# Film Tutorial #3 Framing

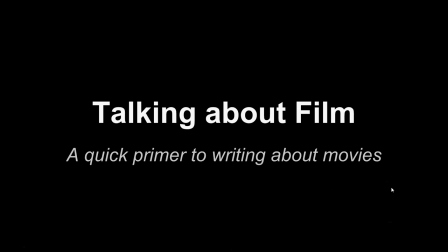1s
Let's talk about film. This tutorial will help you begin to understand some basic concepts in the study of film and television. This discussion is designed for junior high students trying to compare written style to film style. I encourage you to take notes and apply these concepts to your viewing of movies and TV shows.
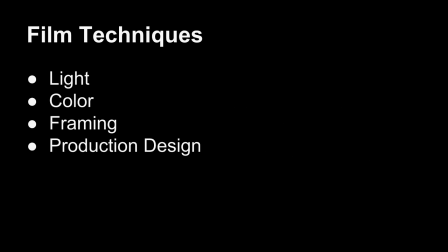22s
These tutorials address four concepts, light, color, framing, and production design. Now Now we will focus on framing. Ready? Let's go!
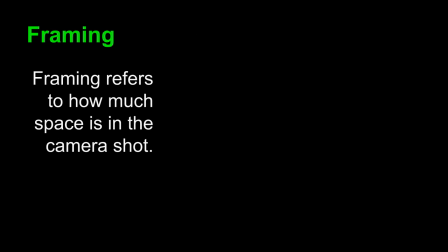34s
Framing refers to how much space is in the camera shot. Now, serious film students will know that there's much more to it than that, but as we begin at a basic level, let's just consider how much space is in the camera shot, and that means the space around the subject,
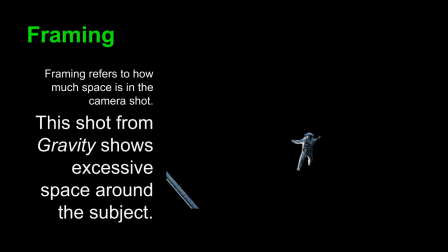50s
usually a character or characters. Look at this shot from Gravity, for instance. This shows excessive space around the subject. If you know the story, you know that this character is cast adrift in space.
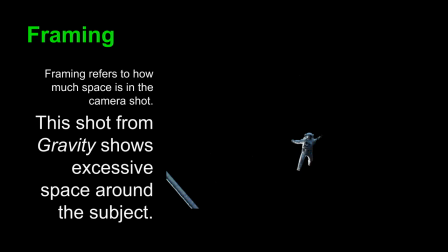66s
So the director uses the camera to show an excessive amount of space around that character. This can create a sense of isolation, helplessness, and loneliness. You might think, well, that makes sense, considering that we are in outer space.
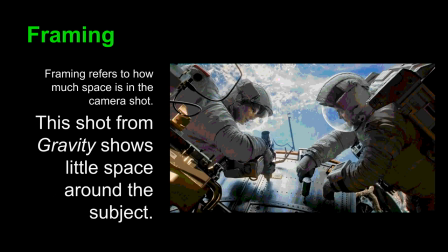82s
But, consider this shot from the same film, at just around the same time. This shot from Gravity shows little space around the subject.
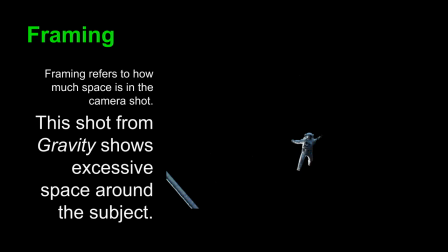93s
What different messages can you understand from this shot to this?
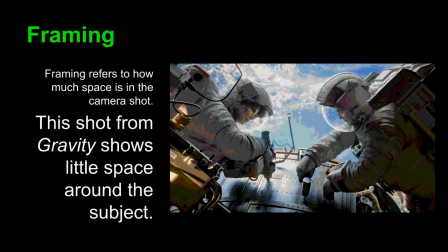99s
This shot seems to connect two characters and show them comfortable together,
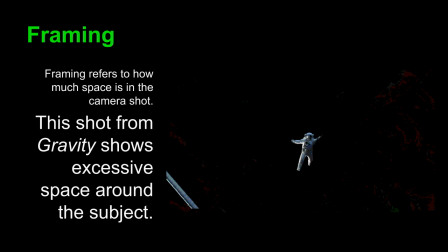105s
whereas this shot shows one character isolated and alone.
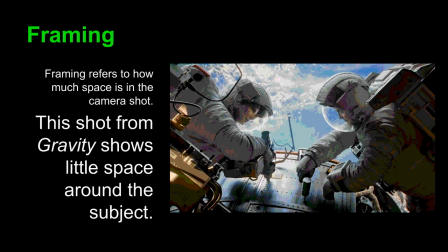109s
The director can use different amounts of frame space to create different moods or messages. This is certainly a more comfortable shot than this.
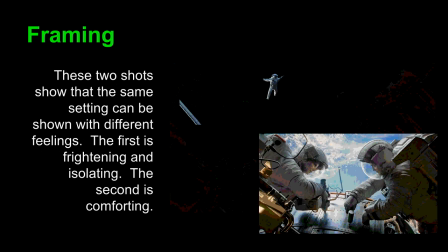122s
These two shots show that the same setting can be shown with different feelings. That first is frightening and isolating. The second is comforting. So what does framing do?
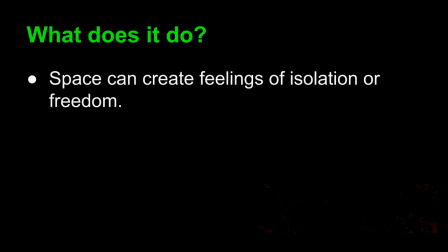134s
Well, the space in a frame can create feelings of isolation, or space could create a feeling of freedom.
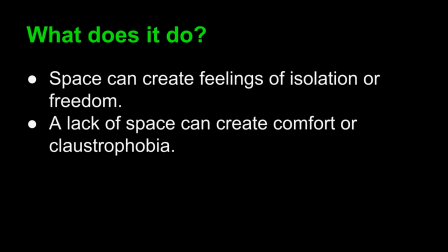142s
A lack of space could create a feeling of comfort, as we saw before, or a negative feeling of claustrophobia.
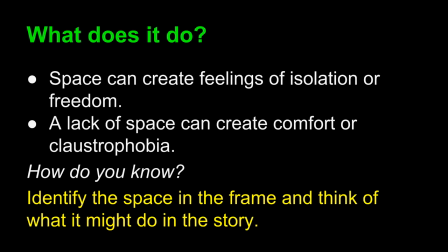149s
How would you know? As always, you should just identify the space in the frame and think of what it might do in the story. Do the characters in that space seem comfortable or uncomfortable, happy or unhappy.
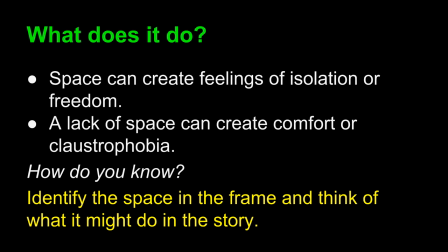162s
The amount of space will shift from shot to shot and the purpose of it will shift from shot to shot as well. Always consider what's happening in the story to understand why the director has used space in that way.
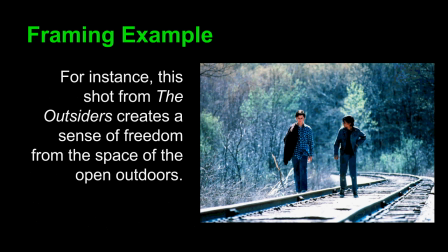177s
Look at this shot from The Outsiders. This shot from The Outsiders creates a sense of freedom from the space of the open outdoors. These characters have just run away from danger, and on the train tracks, they are moving toward a place of freedom.
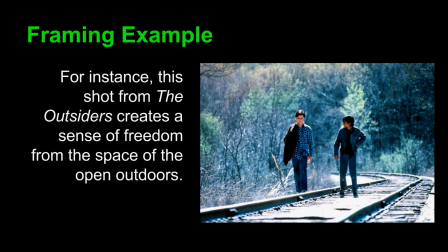193s
The amount of space around these characters indicates their optimism and their sense of possibility.
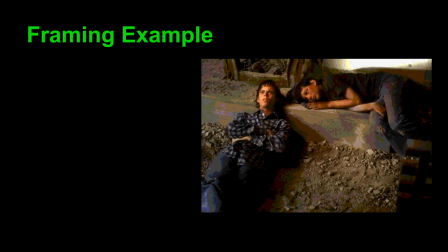203s
On the other hand, the director closes space in this shot with the same two characters later on when they have found a place to stay. way.
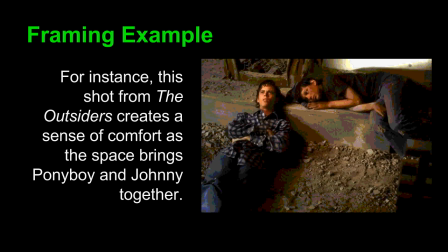211s
This shot also creates a sense of comfort, even though the space is constricted. The space brings Ponyboy and Johnny together, and of course these two friends connect clearly in this space.
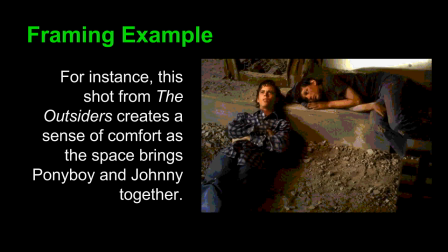227s
So, a shot of open space indicates freedom, this shot of closed space indicates It indicates comfort and friendship.
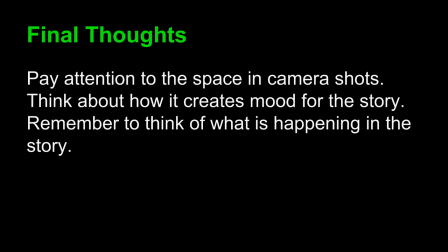237s
Some final thoughts for you. Pay attention to the space in camera shots. Think about how it creates a mood or some other message for the story. Remember to think about what is happening in the story.